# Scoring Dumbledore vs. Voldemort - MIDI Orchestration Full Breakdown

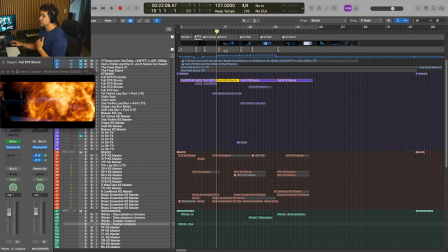So we are in 4/4 now, and we have also changed keys to C minor at this point.
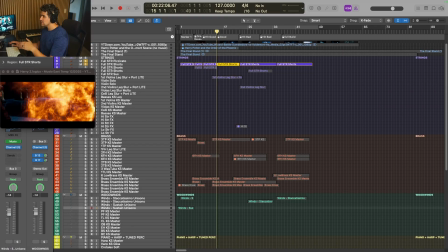So again, key change, time signature change, register change of the melody, all of these signal that something new is about to happen in the fight.
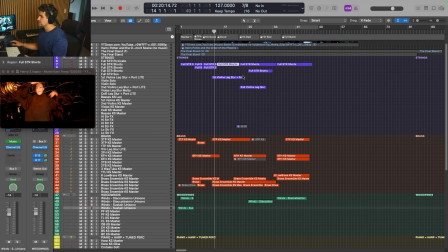In this case, it's going to turn a little bit more towards the good guy side of things. All of those parts are in there, and then we'll add that violence counter melody on top of that motor here.
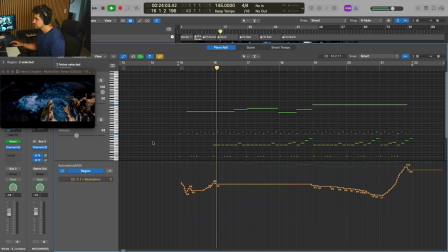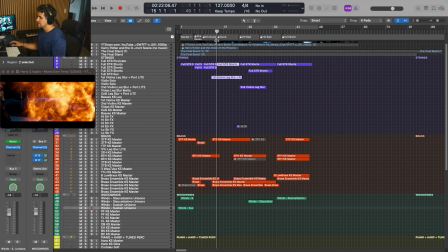Go, and that fits very nicely behind the trumpet's main theme. We'll solo the brass section next.
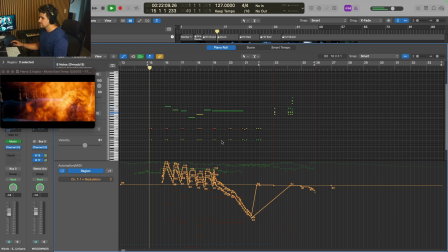I'll give you a look at what's going on here. Stabs and low brass.
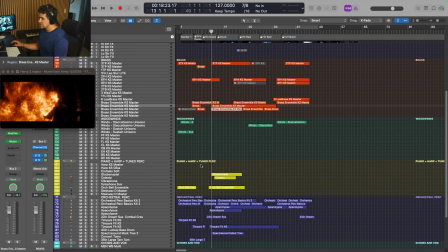Percussion changes here. There's a lot going on.
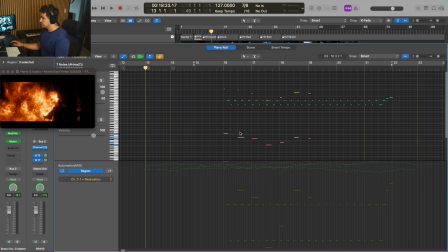First, we're adding in that bell ensemble, the tubular bells, but we're also going to add in a celeste and a glockenspiel.
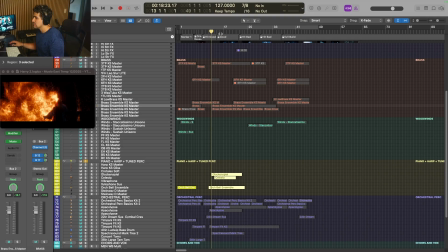Again, higher, happier sounding instruments here. They sound like this.
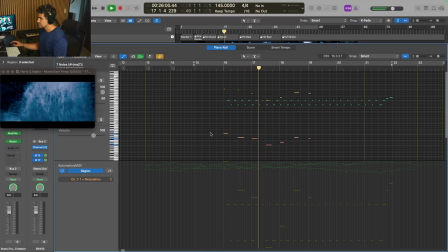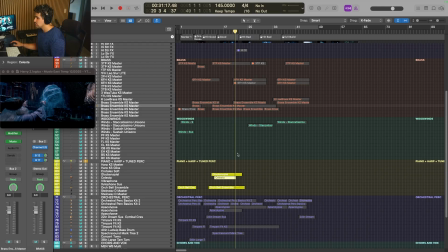So we have the celeste and the tubular bells on melody there with the trumpets,
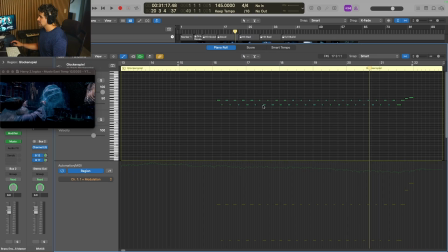and then the glockenspiel is going to be doubling a string motor, or just a trill kind of back and forth between two notes. You can see it there, C and G,
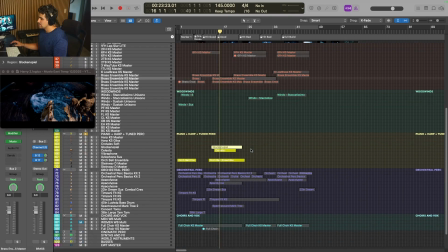and it's going to be on the eighth notes of the measure, giving it a bit more tingly sort of sound, good guy kind of feeling.
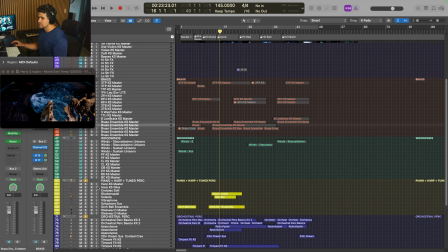Again, that's what we're going for here.
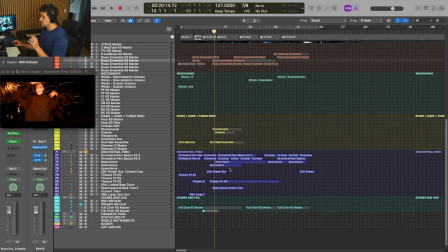Percussion in the bottom here is going to be, again, snare, bass, drum, but we're also adding in some ethnic drums and low drums. Here, take a listen to this.
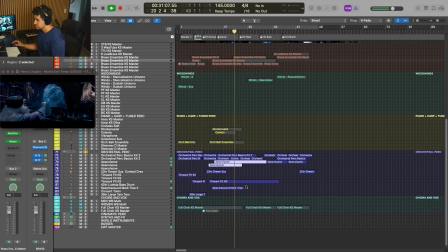This is setting the stage, kind of building up the intensity a little bit more. It is a shift towards good in the score, but the intensity is rising.
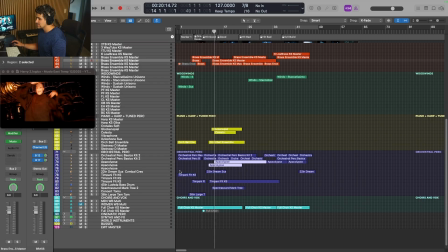So we're adding in more percussive elements to help drive that along.
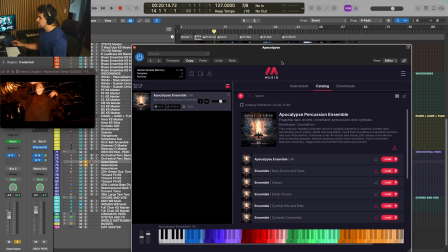These are from Apocalypse, which Museo has added to their catalog, and I love that about this.
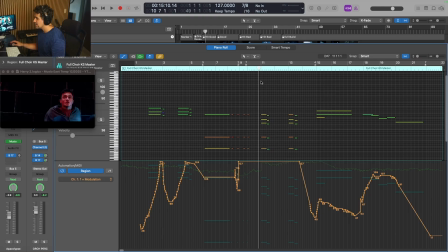Choir is the last thing in this section, and they're going to be moving up in register,
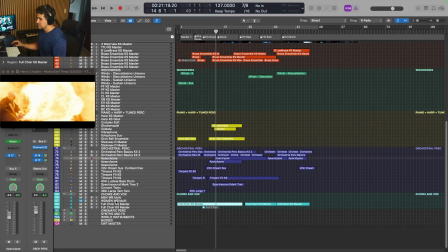and they sound a little bit happier than they did before. Sounds like this.
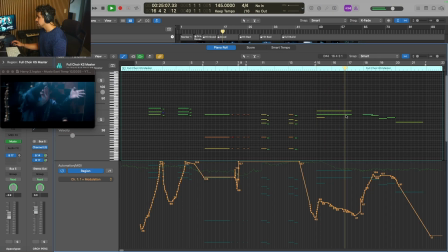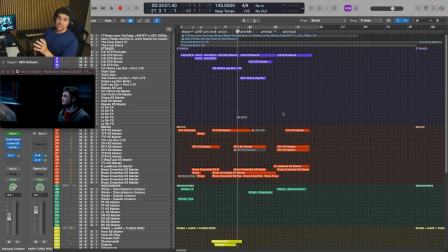And then we move on to the third section of this piece, and I'm going to play it all the way through, and then we'll break it down.
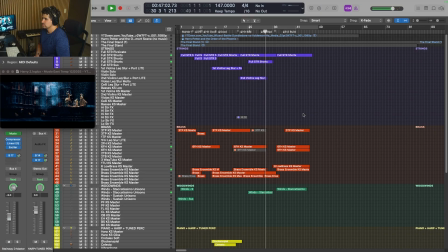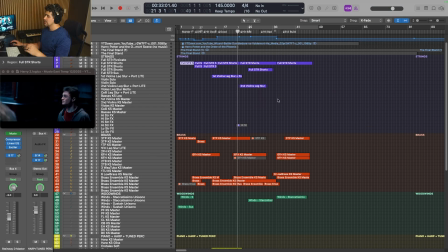And we take a bit of a change again. It goes back to a darker side of the thing. Voldemort starts to break out of what Dumbledore has him in, and he starts to take back over the fight again from here pretty much until the end. He's got the upper hand a little bit.
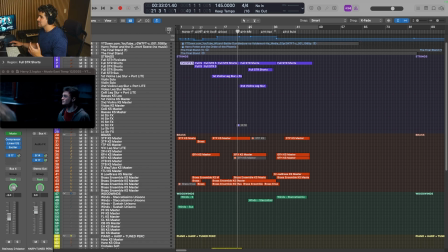And so the theme naturally changes back into our Dumbledore or Voldemort pattern. So we have in the strings this Voldemort pattern coming back.
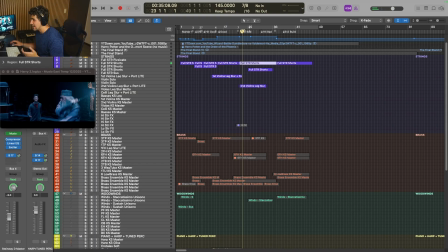But you notice it's quite a bit faster than it was at first. This is more intense. We're building up to a bigger moment.